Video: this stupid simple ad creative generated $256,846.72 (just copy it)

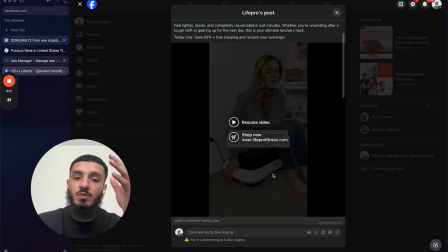It comes across as a lot more believable, particularly in niches where there's a high degree of skepticism or a high degree of market sophistication. You want to make sure that you're able to cut through that noise and get directly to the problem with the customers and actually capture their attention.
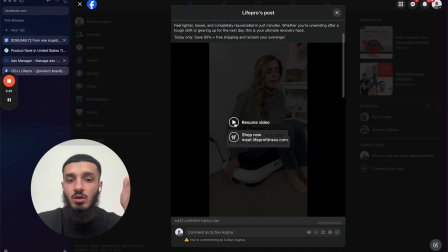I think a lot of that has to do with the kind of TikTokification of UGC and like online shopping generally,
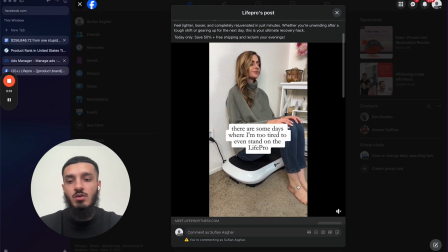although TikTok GMV is not anywhere near as big as like Shopify or Amazon in terms of like social consumption on paid social and social feeds. TikTok is dominating in terms of that style of content. And this is essentially what this kind of video is.
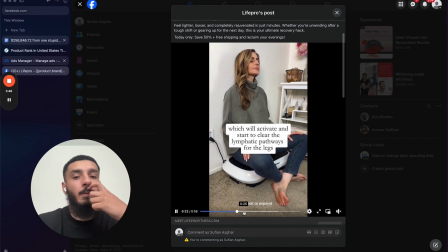It's basically a TikTok shop style UGC video. And we'll go through the script here in a second. So we'll start with the hook itself.
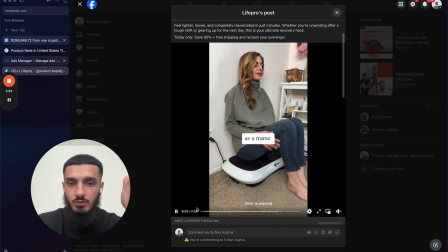So let me show you my end of day routine as a nurse.
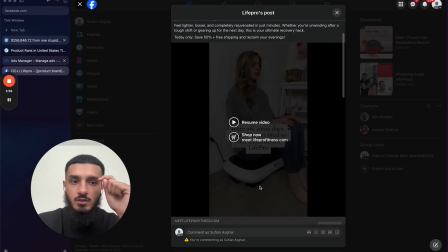So that's a crucial part of this ad because it acts as a filtering mechanism to qualify the audience. So we're calling out the nurse customer avatar here. And nurses, obviously, in our research, we found they do shift work, they work super long hours,
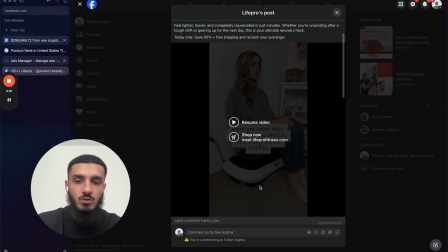spending loads of time on their feet all day, tired, exhausted, don't have time for themselves, don't have time to take care of themselves, don't have time to look after themselves or invest in themselves, etc., etc. So we're really playing on that, because you can see from the creator's expression of relief.
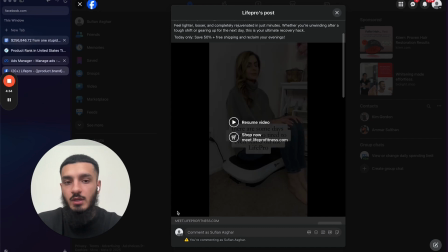The next line is literally, there's some days where I'm too. One sec, let me make this full screen so it's a bit easier.
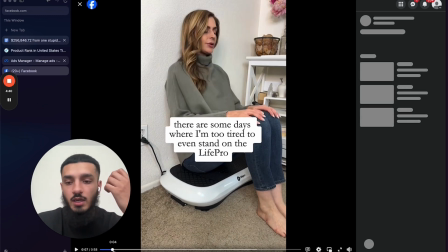There's some days where I'm literally too tired to even stand on the Life Pro.
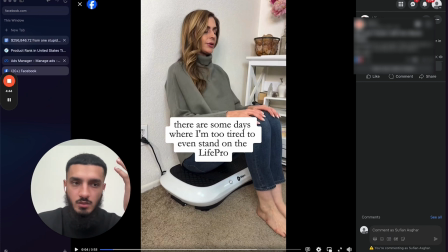Life Pro is the vibration plate is the product.
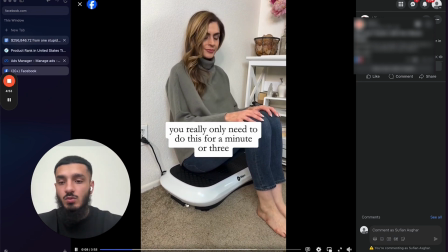So I would just take a seat and let the vibrations do all the work.
So again, we are creating some kind of almost like risk-free element to the product, and an extremely short time delay from action to actual outcome.
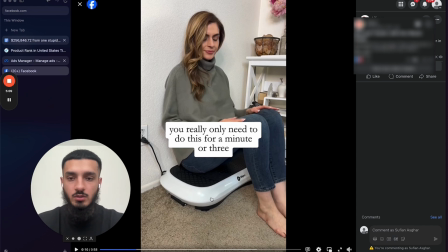And we're reducing the kind of load on the customer or the prospect to be able to actually experience the benefits of this product.
You only really need to do this for a minute or three.
Again, playing on that fact as well, where you don't have to spend a lot of time doing this, but you can still get the results that you want.
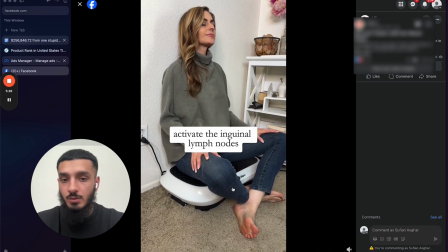Going through exactly how it actually helps the product. We're talking about lymph nodes, we're talking about lymphatic pathways.
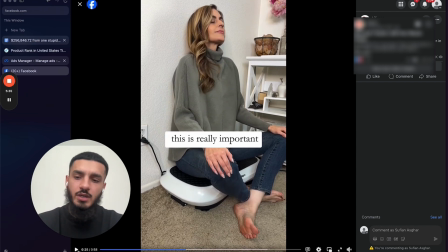This is something that's, I think, taken off as like a trend recently as well, just like lymphatic drainage from home. And we've had some other creatives inside this account that have really worked for lymphatic drainage angles, and how that exactly benefits the prospect.
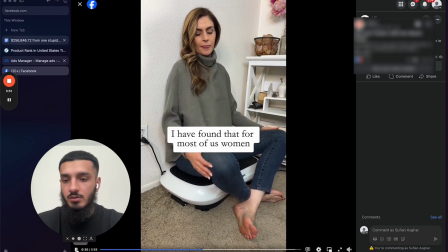So now we're actually integrating some authority into the script as a nurse and lymphatic drainage practitioner. So now it's not only got that relatable element to it, but it's actually coming from a place of authority, and the customers are highly likely to actually resonate with this person and take their recommendation,
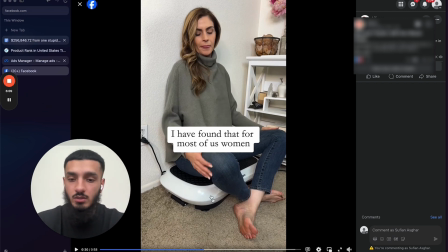because not only have they related to them, not only are they a highly qualified audience by watching to this point in the video, but now we're integrating authority into the script as well.
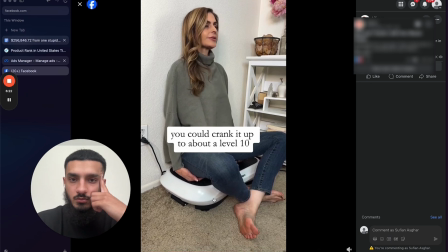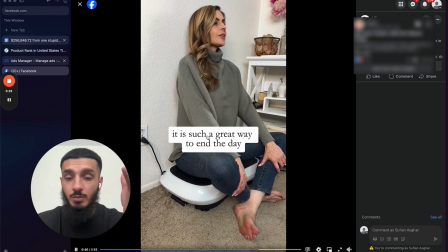Now, obviously, the video itself, I think the movement of the product and how the product actually works has a scroll stopping element to it as well,
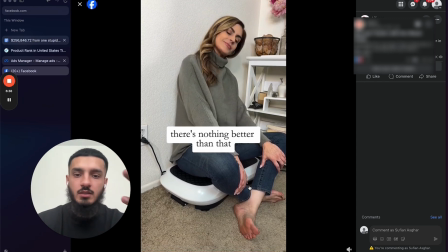and an engaging visual to it. You kind of see this woman just like bouncing around, kind of looks like.
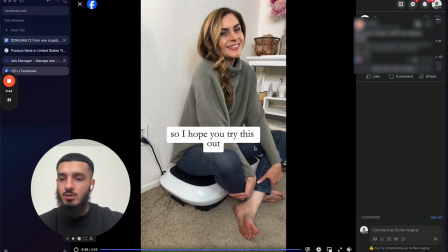And like super simple video, ugly video in terms of like, the style of ad for sure.
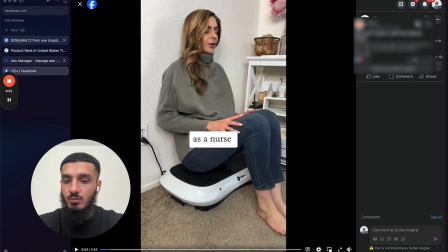Native captions, just a voiceover script, and 1 58-second B-roll scene of the product in use. And like I said, we got this idea from an organic TikTok that a customer had made about the product that had gotten a lot of views. And when we found that out,
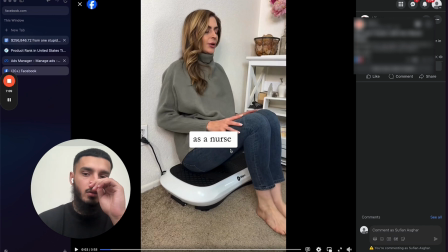that was kind of the real unlock to making ads like this, not only for this client, but other clients as well.